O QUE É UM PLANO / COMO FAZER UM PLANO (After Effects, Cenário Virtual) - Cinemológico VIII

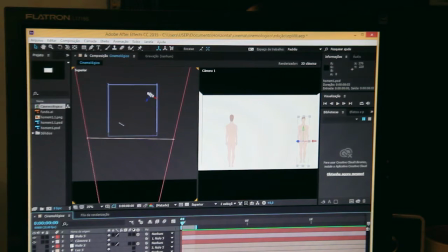Porque eu queria que esse personagem estivesse entre essas duas paredes, porque vai dar uma iluminação diferente, uma visualização. Porque senão, se ele ficar de frente para a parede seca aqui mesmo, vai ser um grande nada, assim, ele vai ficar de frente para nada.
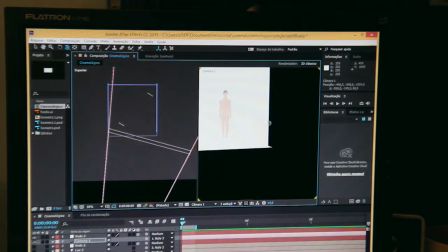E esse aqui é de frente para ele. Como que eles estão? Então, para fazer isso, agora eu vou ter que criar a câmera.
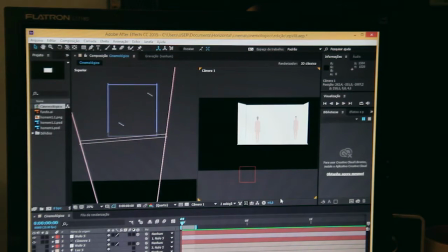Eu vou ter que criar a cena do jeito que vocês viram ela na imagem. Minha câmera estando aqui, eu vou ter que mudar ela de posição, porque esse cara está de costas aqui do lado esquerdo e o outro do lado direito de frente para ele. Então vamos mudar a câmera de posição para vocês terem noção. Essa visão aqui é a visão da câmera, então vamos lá.
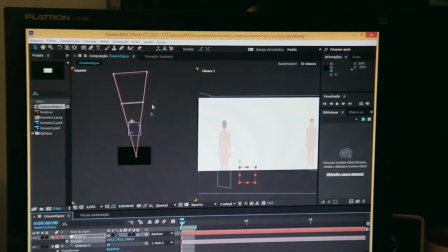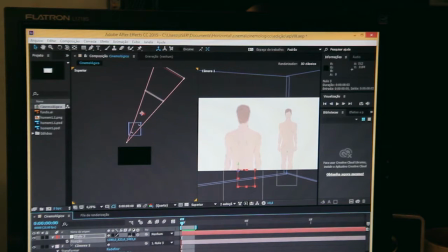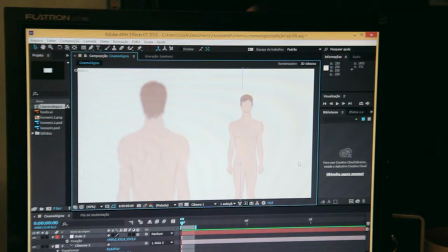Vamos dizer que essa é a cena que eu queria. Uma vez criado o cenário, colocado os personagens, a gente tem que ajustar a câmera. Então ajustou a câmera na posição que foi o ideal, que o diretor idealizou. E aí agora o diretor de fotografia vai controlar a questão da luz e do foco.
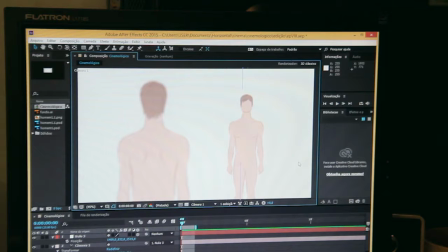E esse é um ponto interessante, porque não necessariamente fica interessante dessa forma. Assim, é uma coisa muito básica, muito comum no cinema. Então, geralmente, a gente tem que criar mecanismos para deixar a cena um pouquinho mais interessante, um pouco mais narrativa.
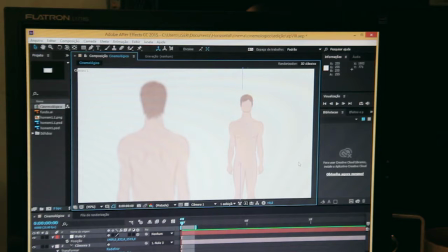No caso, como eu não ia lotar de coisa na cena, eu decidi fazer isso na iluminação.
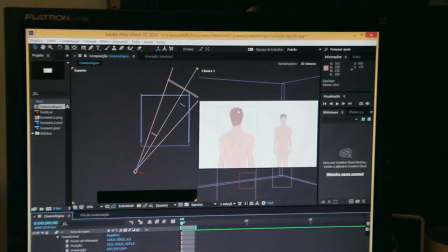Então, primeiramente, vamos pro foco, né? A ideia é que esse cara fique focado e esse cara fique desfocado. Então, o nosso foco é essa linha aqui, mais ou menos. Então, a gente vai ajustar esse foco para colocar.
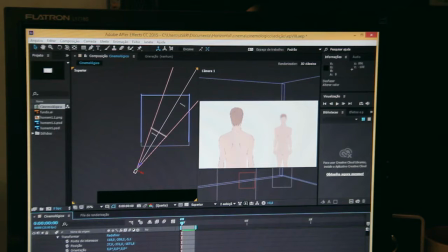Coisa que a gente faria na vida real, na verdade, não dessa forma, claro. Bom, essa é a cena.
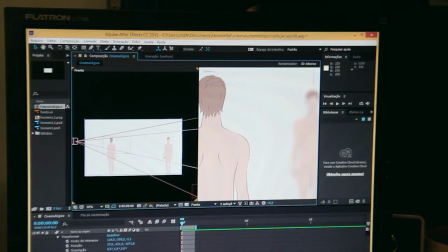Tá, essa aqui é a nossa cena frontal, né? Como que tá, os atores são dispostos.
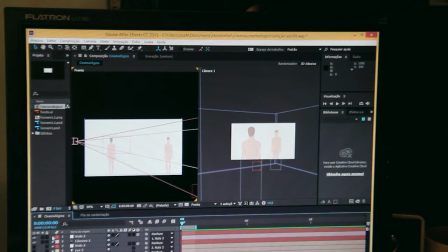E aqui é como a câmera está vendo eles. Nesse caso, eu, inspirado no filme de Hitchcock, Um Corpo que Cai, eu decidi fazer luzes opostas, que é, no caso, vermelho com verde, dá uma coisa. Então eu criei a primeira luz, que seria a luz ambiente. Essa é a luz ambiente.
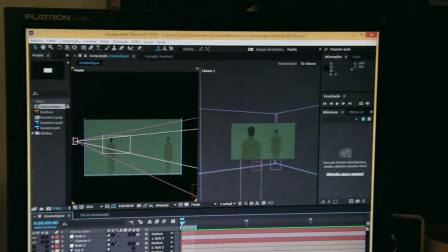Eu criei uma luz verde, suficiente somente para iluminar eles mesmo, no caso. É uma luz difusa, digamos que é uma luz que é capaz de iluminar todo mundo.
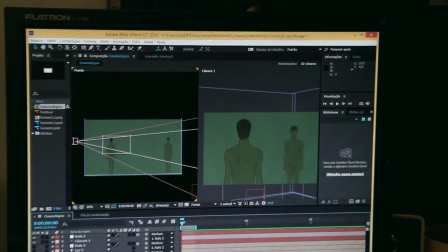E aí eu fui lá e coloquei duas luzes focais, uma luz para iluminar, digamos, as paredes, mais ou menos.
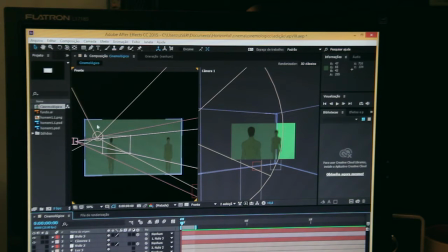Então ela focou mais na iluminação das paredes, só dá pra ver essa aqui, mas ela tá iluminando.
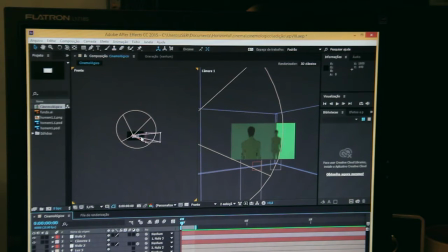Ela tá aqui de costas, essa aqui, essa coisa gigante aqui, ó, é ela. Numa altura que dá pra pegar por cima, então ela tá iluminando os lados da parede.
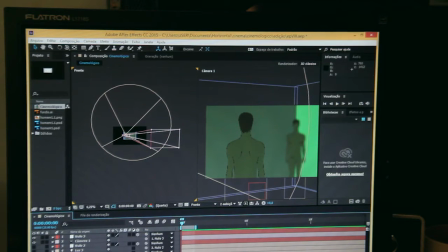E pra dar o contraste da cor, né, então eu decidi fazer uma luz focal nele, de vermelho. E aí ele vai chegar em destaque com essa lâmpada, com essa luz aqui, ó.
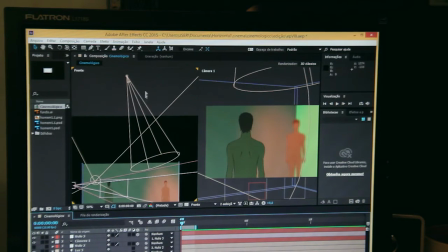Uma luz em cima dele, tá.
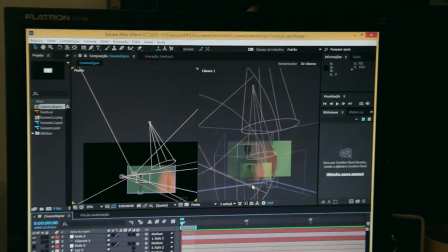Aqui. E a cena ficou assim, do jeito que eu queria.
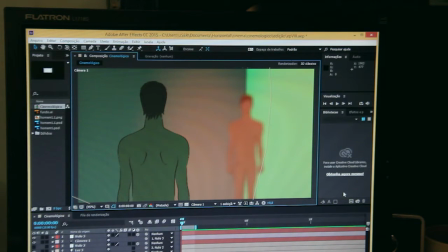O cara de frente, do outro, tá de vermelho em destaque. Resumindo, tem certo tipo de trabalho pra poder fazer esse tipo de coisa. Tem que ser uma narrativa, digamos, pra se construir. Não é exatamente simplesmente pegar e filmar. Entendeu?